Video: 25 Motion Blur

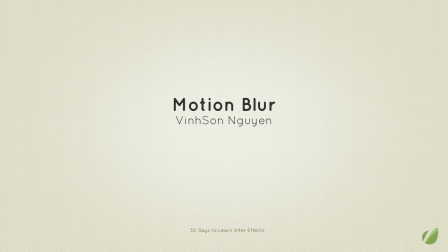[0:00]
Hey folks, welcome to the 30 Days to Learn Adobe After Effects course. My name is Vincent Nguyen, and today in this lesson we're going to be discussing about motion blur, how to use motion blur, and how to polish your project using motion blur.
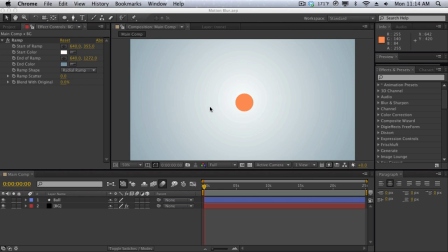[0:12]
Now, motion blur may seem like a very subtle thing, and if you're a photographer, you may want to avoid motion blur sometimes, and it's really just a really minor thing that no one really thinks about. But in motion graphics, in visual effects, when you composite stuff in,
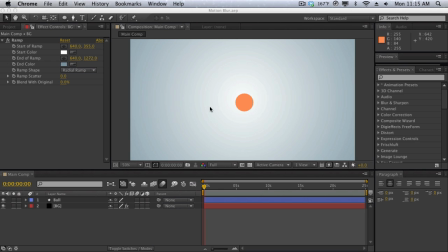[0:26]
motion blur plays a huge role in just blending in things together and kind of getting rid of all the imperfections and sharpness. So for an example here, I have this very basic motion graphics animation here, and it's just a ball kind of rotating around. If I do a quick RAM preview, so as you can see, it's just a ball moving around,
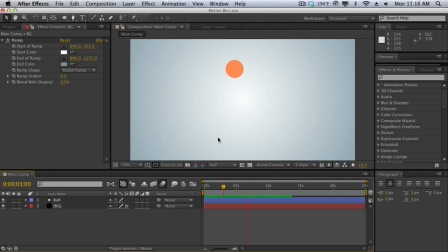[0:45]
and at first glance you may not notice anything wrong with it, but once you get more experience you'll realize that, hey, this looks really funny. I don't know what's wrong about it, but it just looks funny, and that's because there's no motion blur to it. So when you have really fast movement like this, you really want to add some motion blur because it gives you that distortion, that rapid distortion look that you get.
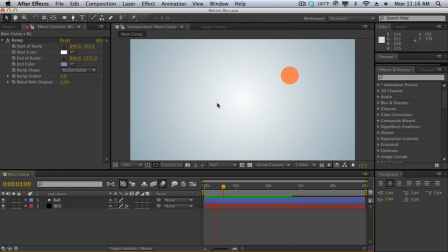[1:05]
And then you also get that nice motion blur trail or blur that you get when moving really fast. And as you can see, this looks really awkward and a little too crisp and sharp and perfect. So how do we enable motion blur for something like this? Well, I use an expression for this ball animation here. If I hit U on the keyboard,
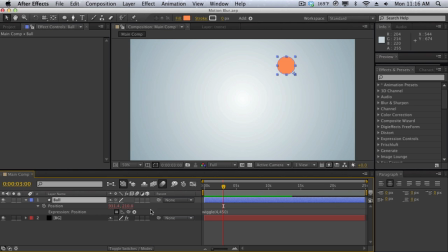[1:23]
you can see that I had applied a wiggle expression to the position parameter. So that means it's going to move 4 times a second by 450 pixels around there each time. So we're actually creating the animation within After Effects.
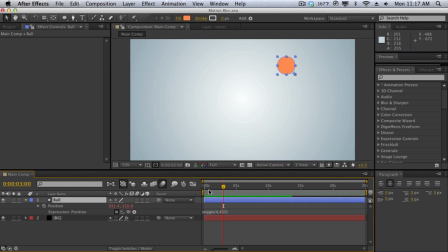[1:37]
So because we're doing the animation in After Effects, we can actually enable the motion blur within After Effects' composition here. So I'm going to enable the motion blur for the composition. This enables the motion blur just for the composition.
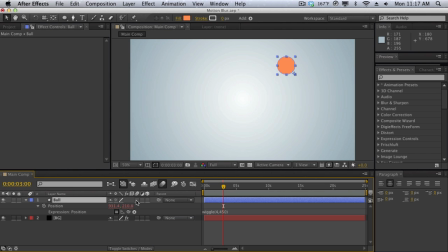[1:50]
Now we can go into the individual layers here and enable motion blur for the ball. And right away you get the distortion already and you get the nice motion blur. So I'm going to do another quick RAM preview.
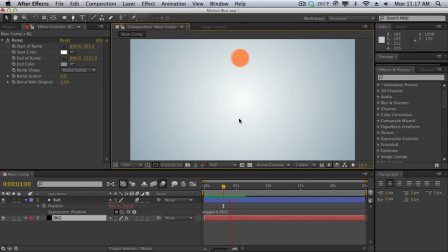[2:04]
And you can see that now we get that really nice motion blur, that nice trail and distortion that we get when moving really fast. And this will really simulate real life. Now, if you're doing visual effects and composite, it's the same exact thing.
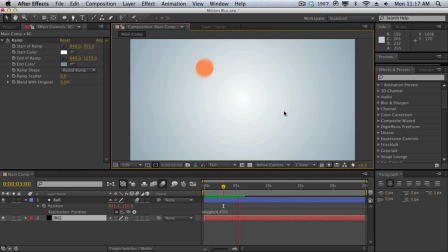[2:18]
When you're filming something with the camera, you're probably going to get some motion blur. So you want to add that motion blur in to your 3D composited objects and such like that. So motion blur is very subtle, but it plays a huge role in just making things look a little bit better, blend in more, and just look more realistic.
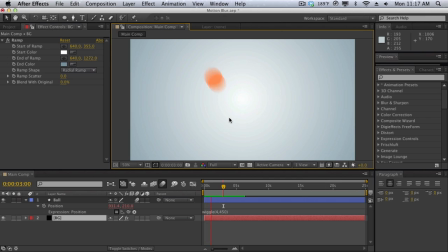[2:34]
So as you can see with motion blur, this thing looks a lot more crazy with a lot more impact and speed. So, it just plays a huge role in it. Now, one thing you need to know about After Effects is the native motion blur switch is not going to work for all cases, all scenarios.
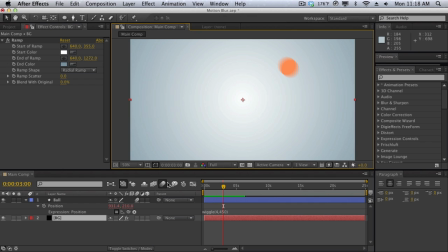[2:50]
For an example, if you just drag in a piece of footage, and it's moving, you're not going to create any motion blur by hitting the motion blur switch here because we did not create that blur or we did not create that movement within After Effects. So how is After Effects supposed to know what is moving and what is not moving within that footage?
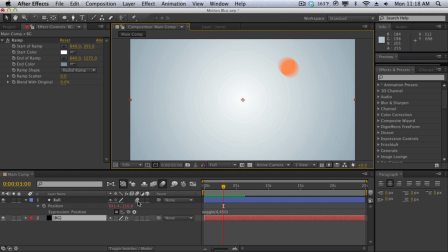[3:08]
Because to After Effects, that footage is just a flat piece of footage just staying in place. So we have something called CC Force Motion Blur, and that's just going to analyze and force motion blur on items. So we don't have to apply force motion blur to this because it's supported by the native motion blur, and we're actually creating it within After Effects.
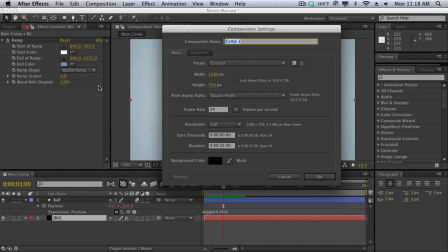[3:28]
But let me just create a new composition here. We'll call this Shatter.
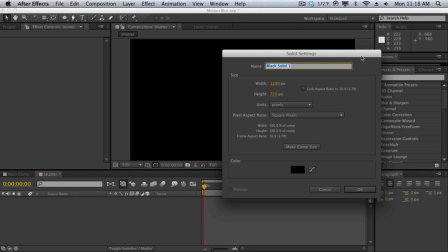[3:34]
We'll create a new solid here, and we'll call this one BG.
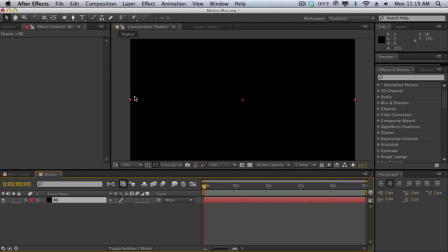[3:40]
We'll make it black, and that's just so I have a nice background in the back. And then I'll create a new text layer, and we'll call this one Shatter.
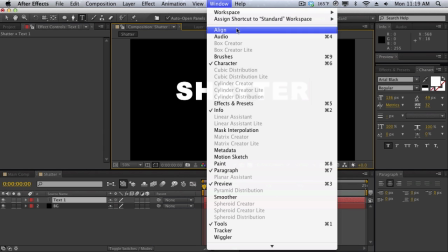[3:52]
And we'll bring up the align panel here with window, go to align, and we'll center this thing up.
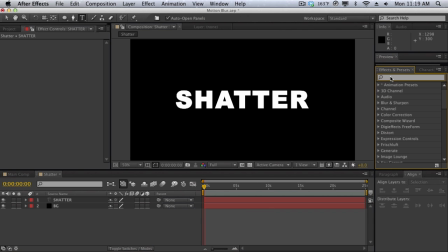[3:58]
Alright, cool. Now I'm going to introduce you guys to a effect called CC Pixel Poly under simulations.